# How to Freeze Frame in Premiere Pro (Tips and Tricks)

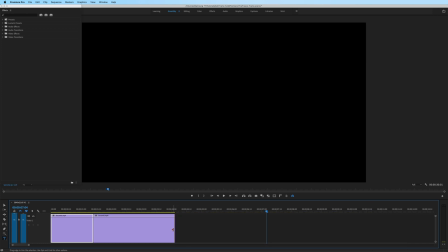(4:00)
Now you could make this bigger or smaller if you wanted to, but from the edit point,
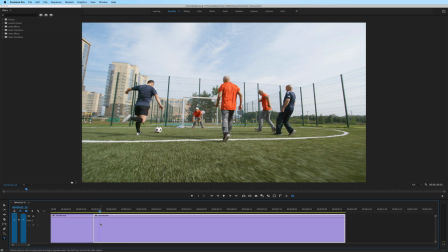(4:04)
I'm going to go 5 frames in by holding Shift and the right arrow key, right click, and then I'm going to add another frame hold. The great thing about using insert frame hold and add frame hold is it maintains the time code of what the clip is.
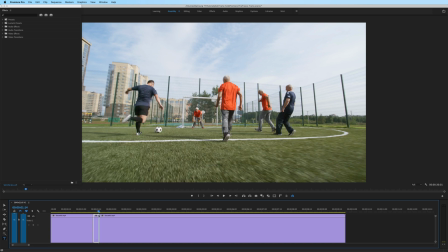(4:19)
So at this point, it kind of stutters into what the frame is at this point in the time code of the clip. So I'm gonna skip another 5 frames, right click, do add frame hold,
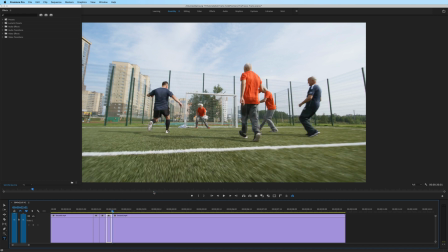(4:31)
and I'll repeat that process for a couple iterations until the last add frame hold, where I'll right click, and instead of going to add frame hold, I
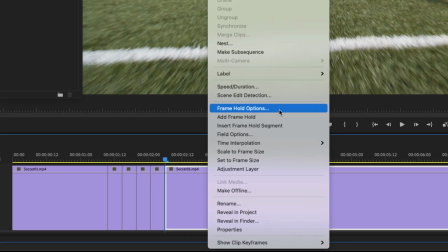(4:38)
go to frame hold options.
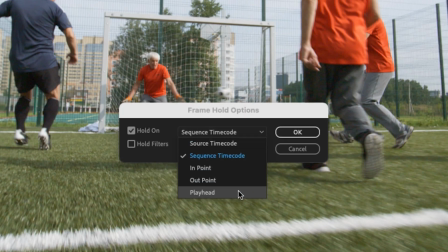(4:40)
Right here, we do have another way of doing frame holds inside Premiere Pro, but mainly I want to turn off my frame hold.
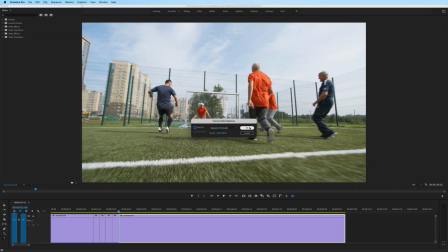(4:48)
So it says hold on, and I'm going to uncheck this and hit okay. So notice that we get some marks right here, which is okay. What it's really showcasing to me is that I went over the limit when I was moving around the clip back here.
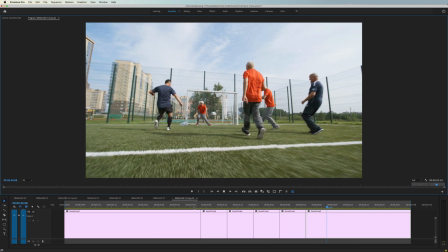(5:00)
So at this point, we have this little camera stutter effect, but there's more that I want to add to this to elevate the effect, like using a dip to white transition.
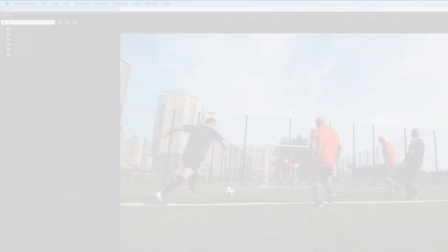(5:09)
This will kind of give the effect that we're taking a picture with a flash. So I'm gonna go to my effects panel.
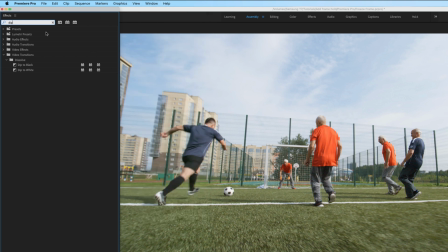(5:15)
If you don't have that up, just go to Window, Effects, and I type in dip, and I'm going to drop in a dip to white.
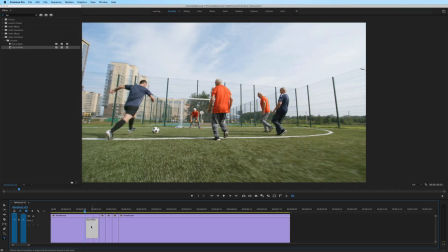(5:23)
I'll use my cursor to make that a little bit shorter.
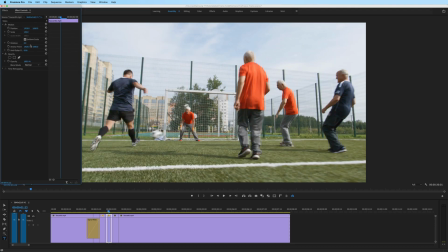(5:26)
One other trick I'll try is to scale and rotate in with each iteration of the freeze frame.
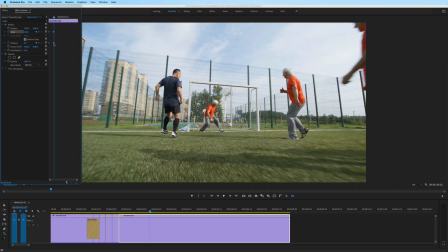(5:32)
Then at the end, I'll keyframe it back into its original framing.
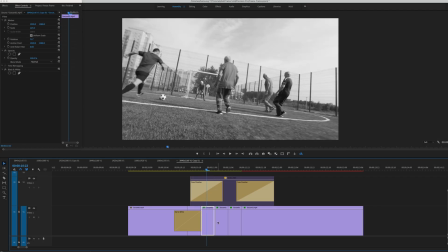(5:37)
And a couple more effects that I added were changing these to black and white.
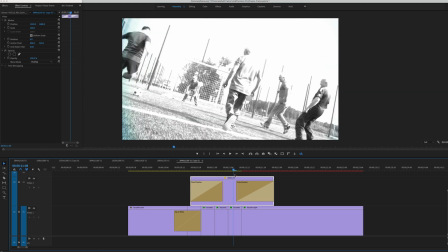(5:41)
I also put a little film burn in there, as well as this little sphere
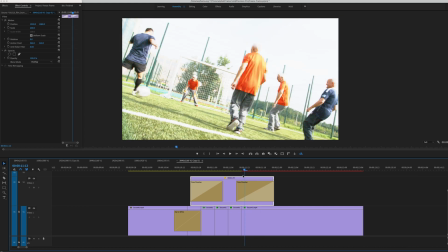(5:47)
popping right when he kicks the ball, so it gives like some force, like bam.
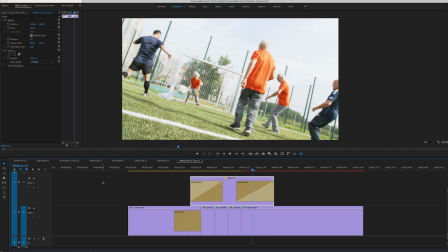(5:52)
And the end result looks like this. Oh man, I'm kicking a ball, boom! In your face. Pretty cool, right? If this was helpful, don't forget to leave me a thumbs up. If you want some more tips and tricks for Premiere Pro, there's other videos on the screen right now. And until next time, my name's Javier Mercedes, and I hope you're out there living a life of abundance. Bye.